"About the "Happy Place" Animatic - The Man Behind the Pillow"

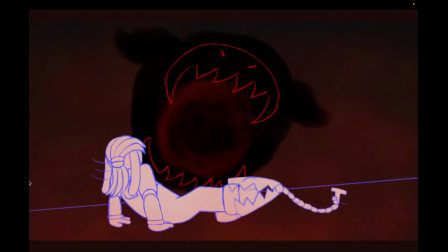28:57 So Dirk, we're getting him confronting, like, you know, you're trapped and now you're about to be attacked by one of the few things you're still vulnerable to, which is the dog. Madam. Okay, so Madam's is a little bit, yeah.
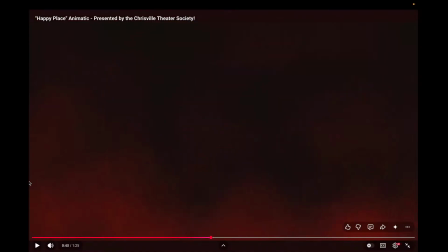29:18 To those of you who know my comic and know her, she is, like, originally a boy's toy.
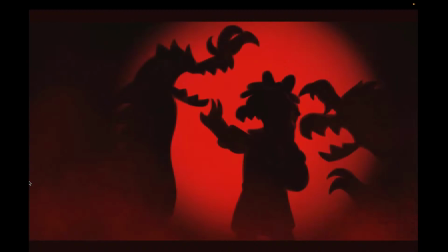29:25 She's like this fighting alligator type thing. But, you know, she has this feminine identity, and Chris sees that, and Chris, you know, puts the wig on her and the clothes.
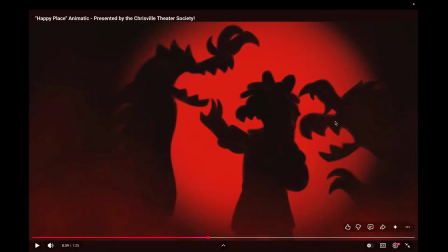29:39 She's allowed to be Madame Croc. These are meant to be other of her types of toy in nightmare form. So, and by the way, if you're wondering why is it all shadow, was thinking like this is happening and there's a light coming from behind it all, so you're seeing the projected shadow.
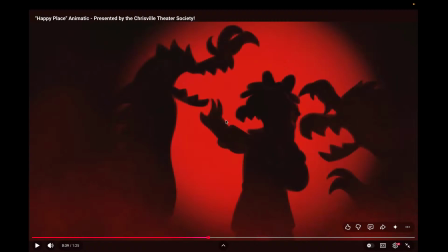29:55 You're not seeing it happen directly to her, because I didn't want to draw it because it'd be difficult. I didn't want to draw it because it'd be painful. So I wanted just the suggestion of it. So here she's literally being confronted by. She's not just supposed to be a boy's toy. She's supposed to be a fighting boy's toy. The toys, I haven't gone into this too much.
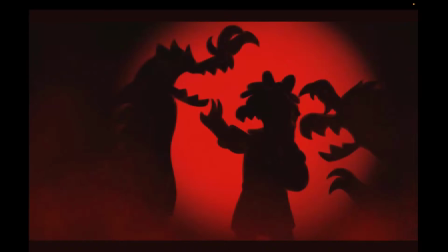30:12 The toys are literally designed to fight each other. Not just the alligator ones, but also like others in the line. So she's getting attacked by the other toys, doing the purpose that she was technically supposed to do, and she's not. And now here we get to Velvel Fox's Gangle. Velvel, a pit opens up, dark hand coming out of pit, and yanks him down.
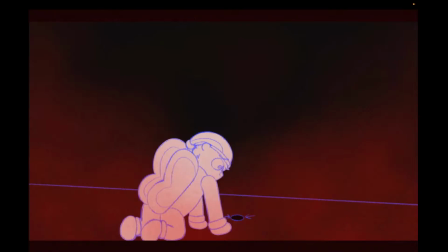30:44 I partly chose this because I think it fit well with the ribbon body, but also it kind of is a reference to the reason why I made Velvel Fox as a character. I'm not going to go too much into it. Basically, the name Velvel Fox comes from a personal history thing.
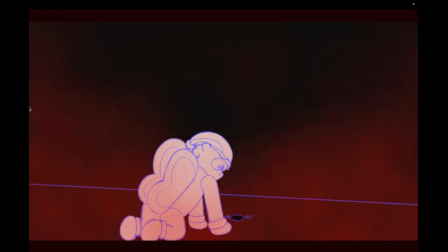31:00 Not my personal history, but something from my grandmother and her father. Basically, the name Velvel Fox came from someone her father knew, who was named that, and then something happened to him in childhood. We don't know the full story, because, like, this is my grandmother's father's friend.
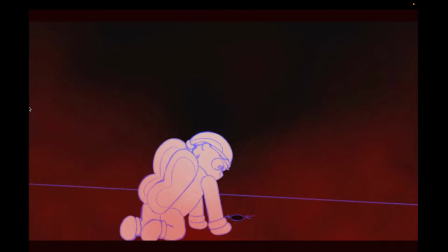31:20 This would be so long ago. But basically, and again, there's no conflicting information about it, but it's like something bad happened to this person that her father knew, and he decided to immortalize that person as a name in stories,
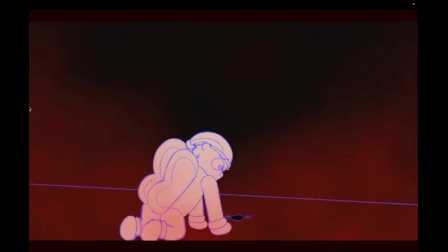31:36 and that's how the name came around to me. And I was like, oh, Velvel Fox, that's a great character name. I'll make a little character based on that.
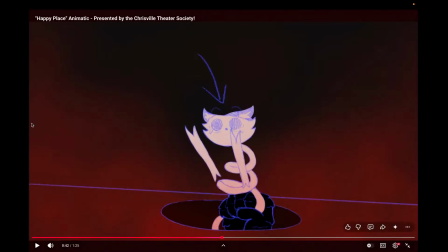31:43 So the dark hand taking Velvel away, in my mind, in my little subconscious mind, creator mind, it's like a person getting just yanked away into oblivion before they should.
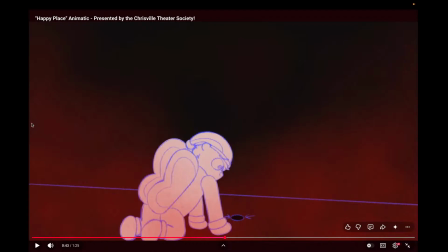31:59 Very depressing, I know. Oh, hi, there's at least one other person here. Hello, and you're gone. Goodbye. Anyway, and now we get to BB. And BB doesn't have a personal torture, like Pomni doesn't have a personal torture in the original, but we do see this.
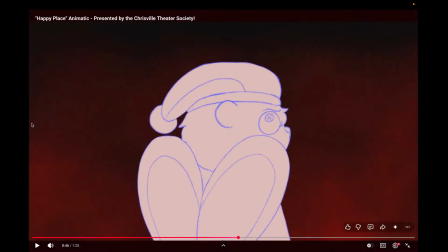32:15 Now, this is something that you would definitely not know of if you didn't know my comic.
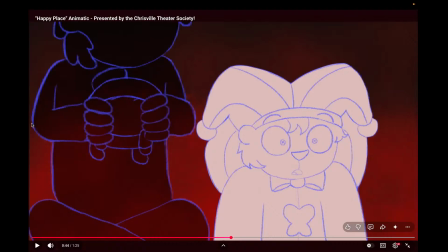32:21 So, here we see Softboy appear behind BB.
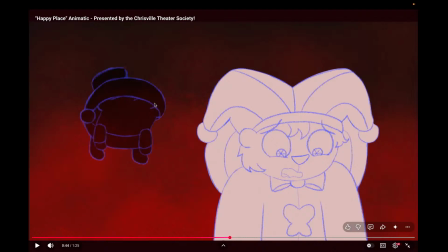32:28 We see he's already in an unnatural pose here.
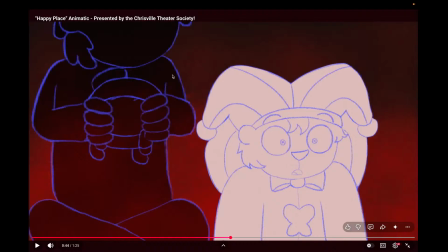32:32 And then anyone who knows my comic would know that this is Chris. This is the boy who has the toys, who owns the toys, who's technically playing with all of them right now. So a little reminder that, you can't have them without him. So Chris appears.
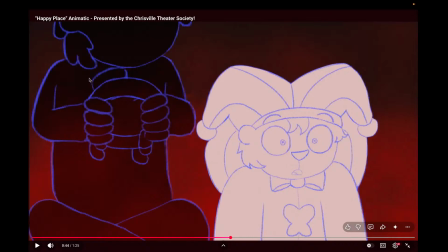32:50 He's holding Softboy. We know that this is connected to whatever he's thinking somehow.
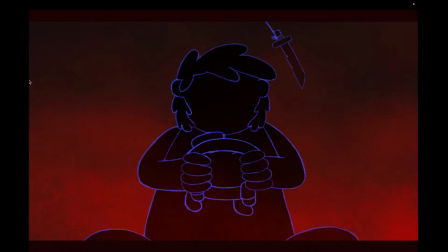33:02 Now, originally we had Pomni looking up in the original video, and she sees, like, Kane's nightmarish form. Here we have an extended, like, lower shot of looking up into Chris holding Softboy, and then we have this.
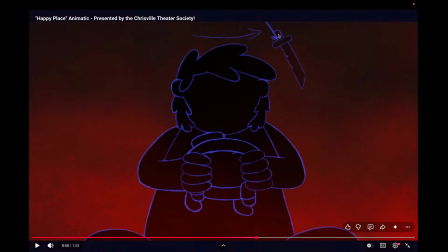33:21 This, anyone who knows my comic will see this, and know this is actually Dirk. This is Dirk's sword form. We don't see his eye, but we see the little notches. And like, okay, that's Dirk. Why is there a string? Now this is where, even if you know my comic, you might not know what I'm trying to do, because only I know my twist-head mind.
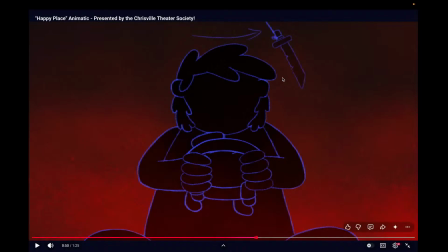33:40 This is a Sword of Damocles reference. You know, that old chestnut, the Sword of Damocles? I'm sort of messing with it a little. Originally, the Sword of Damocles is this old ancient Greek story.
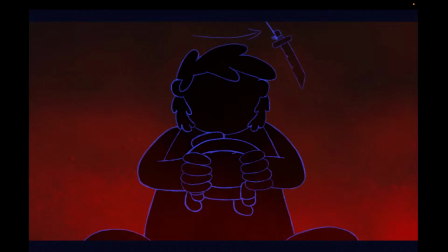33:55 It shows my knowledge. I'm stammering to explain it. Basically, there was this prince, or king, this royal, and this example of the danger of power is shown because a sword is tied above his head on a very,
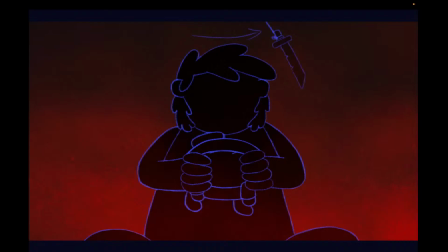34:12 very thin string. So thin that it's obvious that the string could break at any moment. And the Sword of Damocles is showing the tentative, like, barely there nature of safety and extremely omnipresent level of danger around someone with power.
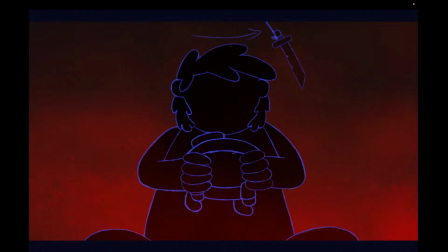34:30 Like, even if someone has power like this, there's always a Sword of Damocles over their head. It's a line in Rocky Horror, by the way. The Sword of Damocles is hanging over my head, and I've got the feeling someone's going to be cutting the thread. So, why am I using this in a representation of a kid playing with toys?
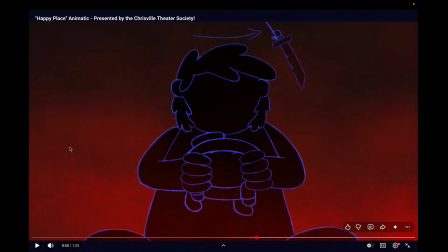34:50 So the Sword of Damocles here is not representing power. It's just me showing Dirk, in some way or another, or whatever he represents, is hanging over Chris's head. He's holding his toy. He's holding his favorite toy here. But there he is.
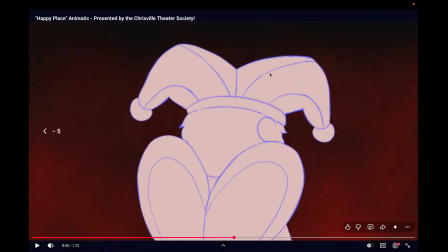35:08 There's Dirk swinging. I could never get the timing right.
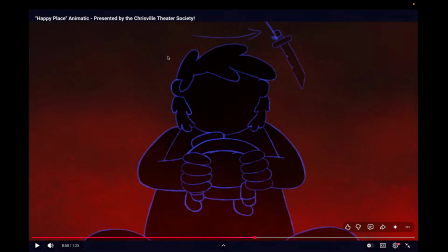35:15 Fast. In an ideal world, he'd be swinging like a nice, level, sort of back and forth. But yeah, Dirk, whatever he represents, is swinging over Chris like the Sword of Damocles, a danger.
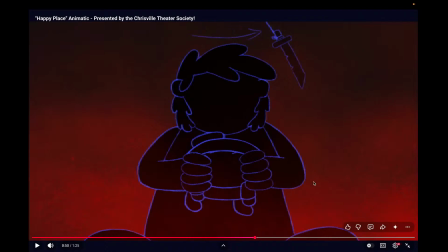35:33 And this is where I'll go back and go through all the torture.
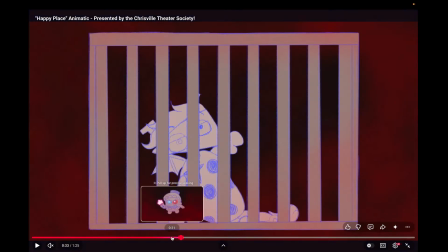35:38 And I'll even, like, mute it. So, the tortures aren't just me referencing the original video. This whole thing, like, if you listen to the lyrics, Kane says, not bother leaving.
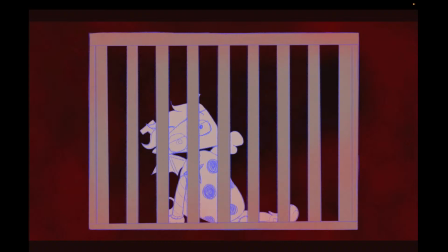35:53 I know what you need, though you may not agree, so I'll show you the world, and without me you will see how awful it can be. I mean for Softboy to be saying that here. He's not just parroting it. He's saying, like, we're playing how I want to play.
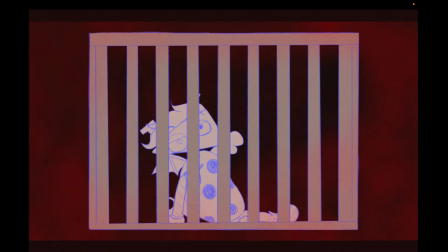36:10 And if you weren't playing how I want to play, this is what would happen to you. Because the whole Chrisville Theater Society is representational of different, like, LGBT identities, different types of personalities. Chris himself is, you know, a soft boy. He's going through his own...
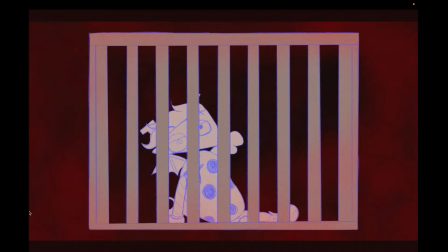36:29 He loves art. He loves musical theater. The fact that Dirk is there at all is only because Dirk's an heirloom toy. So, like, we see things like, I'll show you the world how awful it would be if you weren't playing the way I want you to play. If you weren't playing by my rules and you're playing by anyone else's,
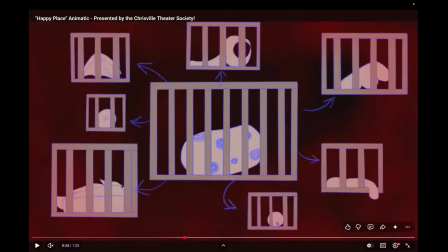36:46 we'd see that you would be taken apart and put up as a show. Like, your identity will be torn apart and boxed in,
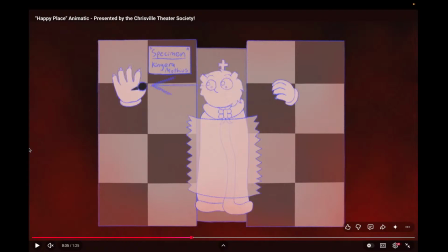36:58 or you will be strung up for study at your own risk, labeled like some sort of creature.